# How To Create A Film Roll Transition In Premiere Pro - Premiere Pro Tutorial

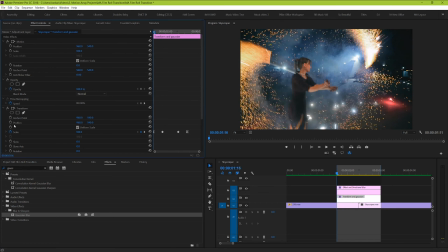And now we're going to keyframe it so that as the frame gets smaller, it gets blurrier.
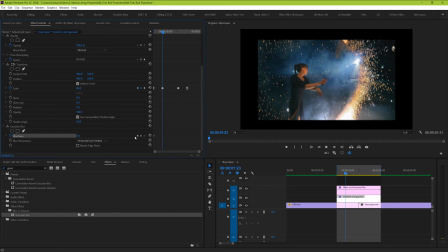This will make it look like it's moving farther away by moving out of focus. For me, about 65 was enough to make this effect look really great.
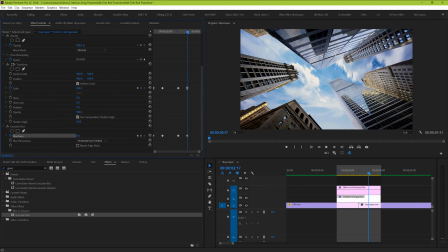And it also gives a nice natural rounding to the sharp corners of the frame. Just make sure to leave repeat edge pixels unchecked. Awesome, so once you finally keyframed those from 0 to 65, and then back again to 0, you should be left with this.
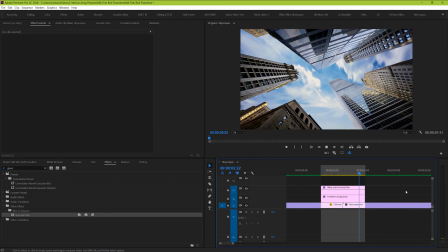And guys, that's how you create your own custom film roll transition. But there's one last little bit of flair that you can really give to set it apart.
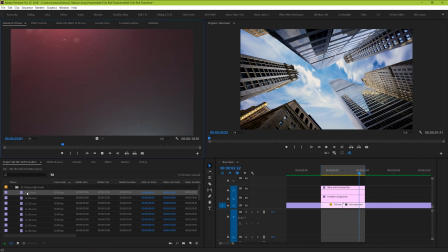I'm going to add a clip from a pack of motion array light leaks on top of everything we've just done.
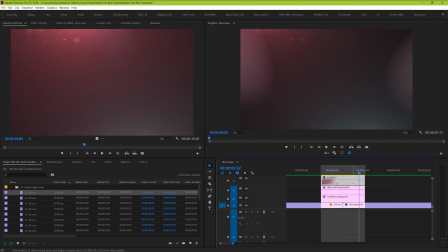To make the light leaks look correct, I'm just going to set the blending mode to screen,
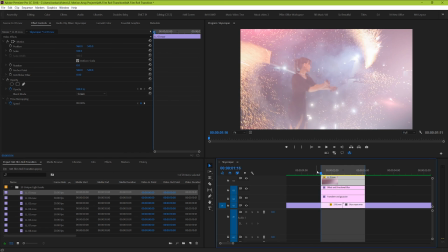and then keyframe it to start at zero, and then ramp up only once the frame gets pulled back.
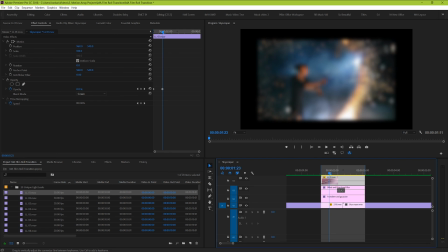This makes it look like the footage is actually right up against a sensor, and once you pull it away, it's like you're letting light hit the real sensor causing light leaks.
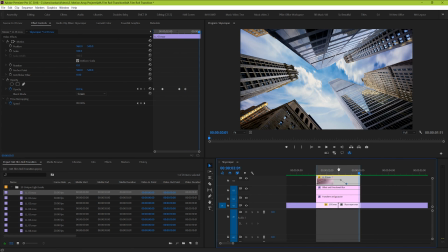It gives it a really nice realistic effect. And because there's so much blue in our shots, I'm just going to search for the HLS color balance effect,
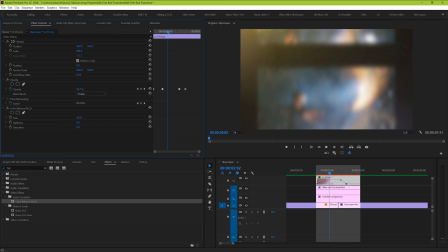and then change the hue degree so that it's less red and more blue. And this is our true final result.
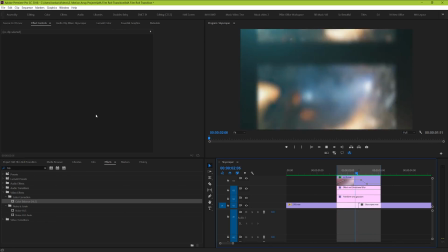Guys, I hope you found this video helpful. Like we mentioned before, if you wanted to pick up this free pack of film roll presets, the link to that is in the description below.
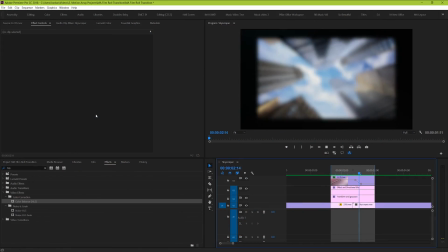And if any of the stock clips we used, or the light leaks we added at the end were something that you wanted to look at, we have links to each of those as well.
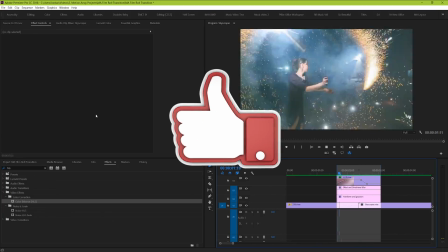If you guys like this video, give it a like, or share it so that it gets even more likes,
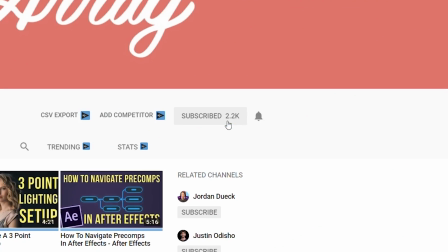and subscribe to our channel, and click the bell icon to keep up to date with whatever we post.
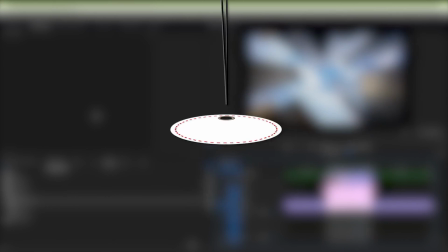And if you pick up anything from our Motion Array Marketplace, make sure to use the discount code in the description below to get 20% off your first month's subscription.
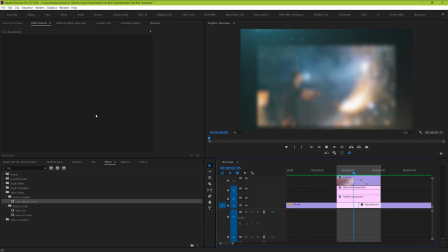Thank you so much for watching, and I can't wait to see you in the next video!